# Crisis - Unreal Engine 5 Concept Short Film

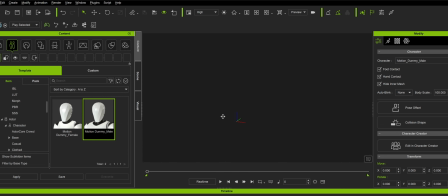[4:26]
Now I know it's easier to have like a hand tracking already, but unfortunately that is out of my budget at this time, so I've been doing it like this legit the entire time.
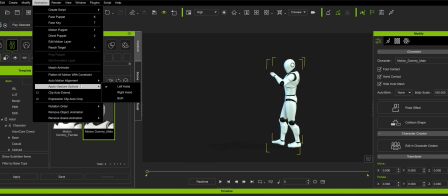[4:40]
And again, so if I go to animation, apply gestures, I'll use the left hand first.
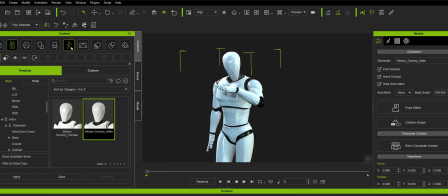[4:45]
So it's going to be this one with a flashlight, and I'll go to the animations right here, gestures.
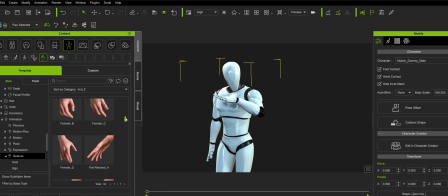[4:52]
Now obviously there's not one that says hold flashlight, so you're just going to have to choose one that will look good. I think grab A would look good. Yeah, I think this is the one.
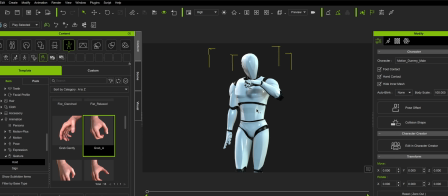[5:04]
And obviously I'll just rotate this wrist a little bit, and again with iclone it's pretty easy to edit this motion.
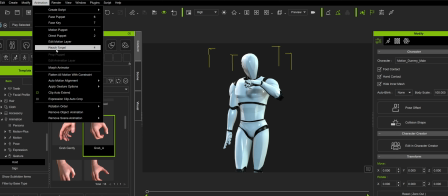[5:11]
So I'll go to animation, and I'll go to the other hand. If I go to gesture, right hand.
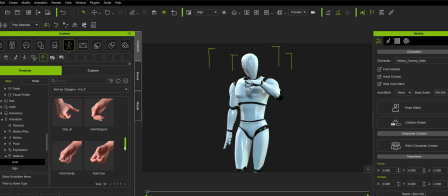[5:19]
Now this one, lucky enough, there is a pistol gun right here. Boom. Hold gun. That's perfect. Okay. And then to adjust that motion there, I'll just go to the edit motion layer.
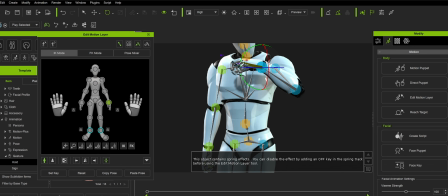[5:33]
And I'll just click that wrist. And I'll just rotate it. Because I kind of want it like that in front.
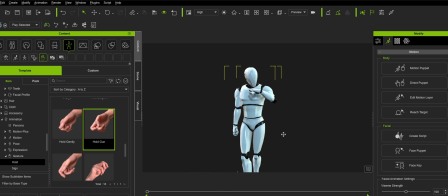[5:41]
And I'll just close that. And that's going to pretty much keyframe it in the entire sequence.
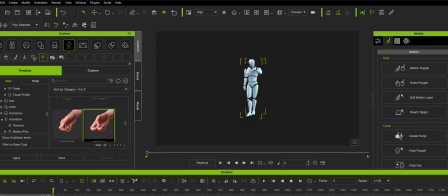[5:47]
Pretty cool. And that is why I absolutely love iclone when it comes to this. And I can actually move that down using the same way as far as the shoulder goes.
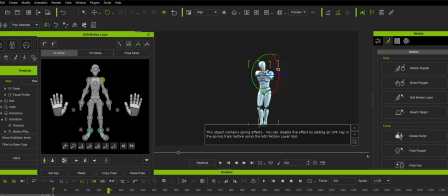[5:57]
Now, I can do the final editing in Unreal,
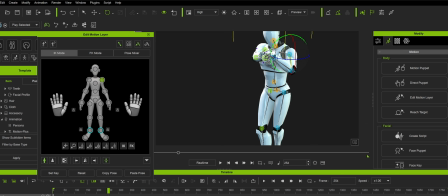[6:03]
but for like just baseline tweaks, I can do that here.
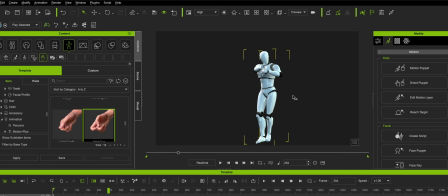[6:09]
It's a lot more responsive in here, to be honest. Okay, so I'm going to go ahead and export this out.
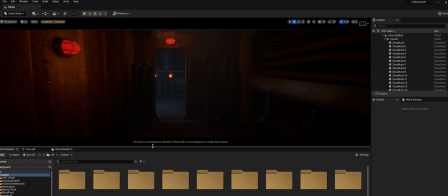[6:18]
Okay, so I'll give you guys a quick tour of what we ended up with.
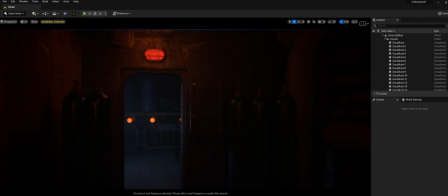[6:23]
So a couple of things that I kind of added are these walls right here that was just plain,
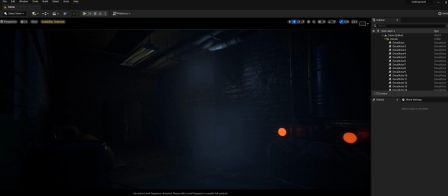[6:30]
and I pretty much turned down everything as far as brightness goes.
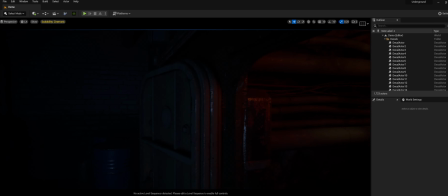[6:36]
I turned everything down and make it look darker. I additionally swapped some textures on the wall, added some props, and this hallway right here is much darker.
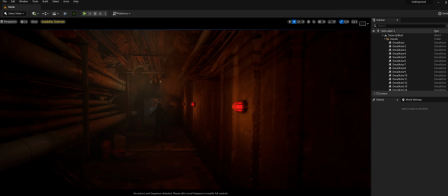[6:44]
I also added these lights on the right side to give that nice feel to it, give me a little bit of motivation as far as where my light was going to come from.
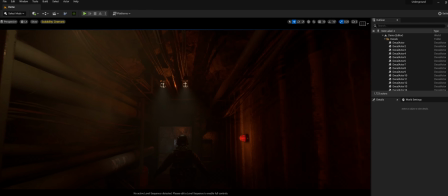[6:54]
Now I did leave the top lights right there just for a little bit of, kicker.
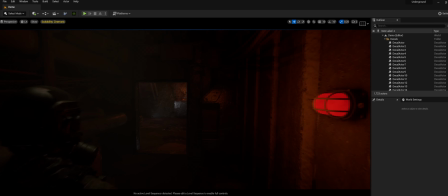[6:59]
I usually don't like top lighting things. I think for me it's boring.
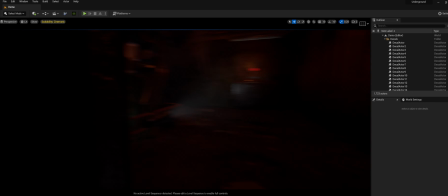[7:04]
It looks like a flashlight is floating here, but that's okay. That's our guy or girl. Probably guy. And here's our scene. Again, I added a couple of this here. I replaced the asset with a Megascan asset. This is now a Megascan asset instead of the wall, because the wall that was on there was really low quality.
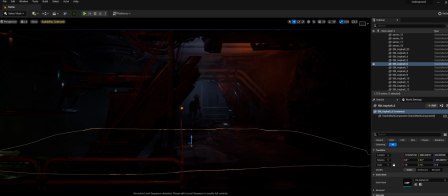[7:23]
So I replaced this whole wall, and we have our dinosaur right here.
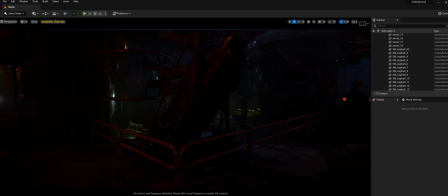[7:29]
I changed the lighting up a little bit. I try to give it a little bit of contrast with red versus blue. As y'all know, I love red and blue. I love that color. So you'll probably see that everywhere.
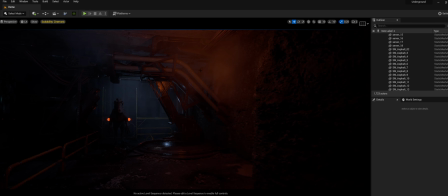[7:42]
In all of my movies, there's always something red or something blue. I added a couple of mist and smoke coming out from the top. And we have our dinosaur here. Now for the dinosaur, I kind of wanted to give that blue steel look.
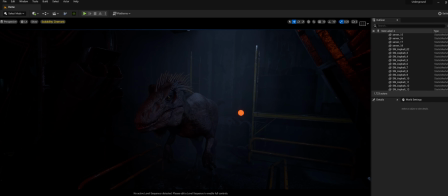[7:58]
A little of Steven Spielberg-ish type of deal.
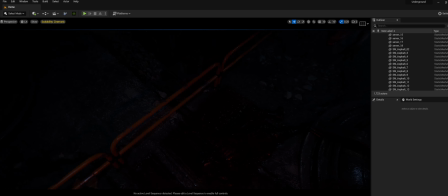[8:06]
But that's our dinosaur, and I do have a body down there, but I don't know how much gore I was allowed to have, so I kind of just left it there. You didn't really get to see it too much. And additionally, I did add everything in the back, because again, you don't want anything too bland back there.
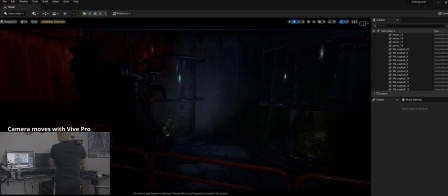[8:23]
I need to be able to break that light off. But that's pretty much it. That is this scene here.
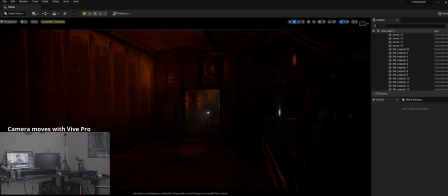[8:28]
And I pretty much just play around with exposure. Sometimes I think I go too dark.